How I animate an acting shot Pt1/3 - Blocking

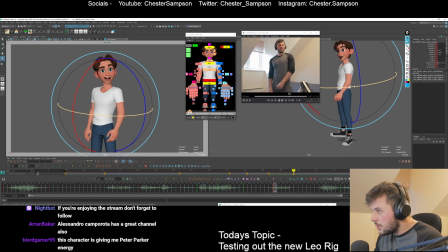Let's look at this one. So I'm looking at these in cross sections and making sure they're kind of arcing, and that way the graph editor all makes sense a lot more.
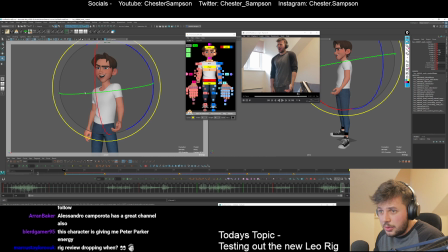I think we can push the head forward with the neck during this accent.
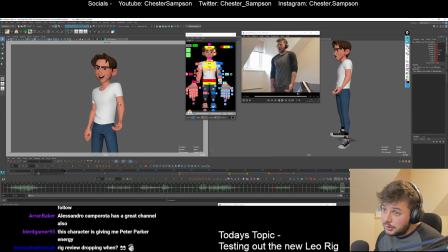Cool, so let's open his hand up. Oh yeah, the channel box, the people that made this on Twitch have been doing good streamers.
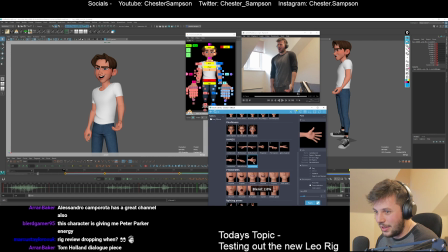I've actually learned a bunch from them. There's someone to watch as well. They're the guys behind that are also the guys that made this rig, and I completely forgot to talk about them. What a fool.
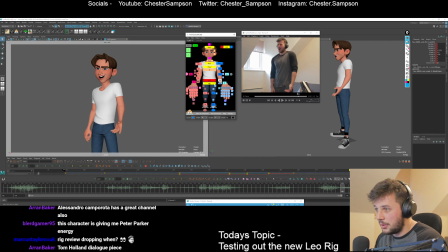So yeah, I'm just kind of roughing in using Studio Library. To get something in there. So this is going to be a bit awkward because it's just going back and in on itself. I'm going to try and continue some of it across.
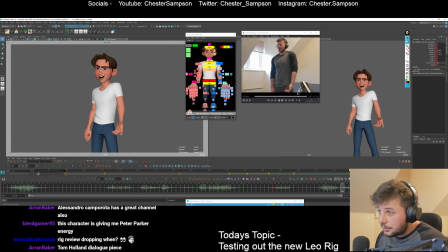Cool. Hips, what are they doing? We can kind of delay that. I think maybe we can get over a bit more during this. It's a bit still in screen space.
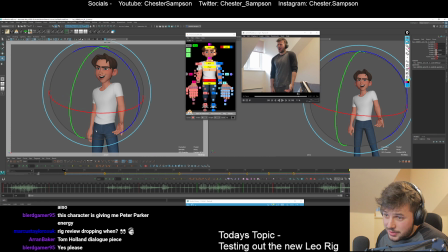I don't know what this hand is doing. It's just kind of staying there, which is kind of lame. I don't know what to do with it. I can just arc it. What to do with arm? I don't know. Tense it a little bit and then relax it. Maybe I can open it up during the transition. And that way it has something to do at least.
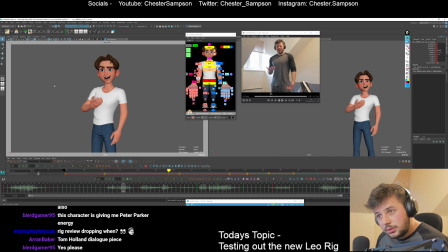Not once. Wow, I didn't feel sick at all. Not once. Wow.
Right, I think it goes down way too much here. We're getting there.
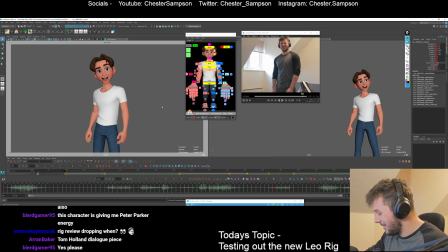Rick review dropping when? Well, this is the review. You guys can see how it works. That sort of thing. Tom Holland dialogue piece. He's got a cool voice. It would fit this character perfectly. He kind of looks like Tom Holland, right?
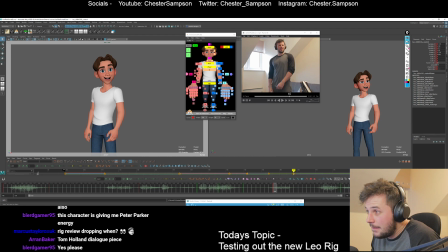Right. What's the chest doing through here? Yeah, the chest is kind of just linear. That's.
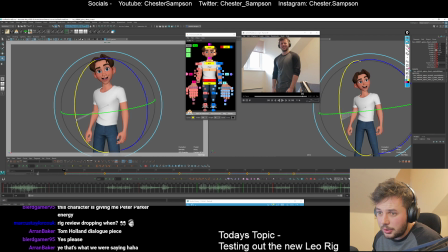I kind of want to go in and then back out again, actually. Let's do that.
Not once. Wow. I didn't feel sick at all. Not once.
Yeah, I don't really think these poses are too appealing.
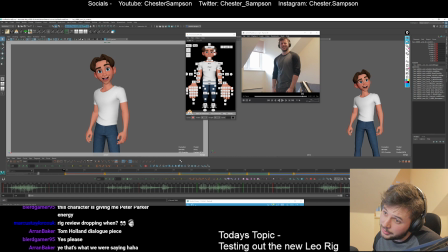either of these two. This one's not awful, but it's not super appealing to me. I need to figure it out. Maybe if I was a good animator, I'd know what I was doing.
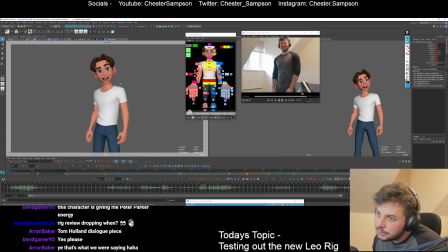I think it's partly because of the shoulder. I want to open that up more. I think I made him too, the opposite of broad.
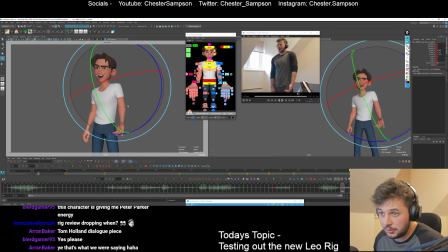I don't know what the opposite of broad is. Skinny, maybe. I'll try and make that arc around a bit nicer through this movement. And then it at least has somewhere to go. I'm not having it come back in like my reference.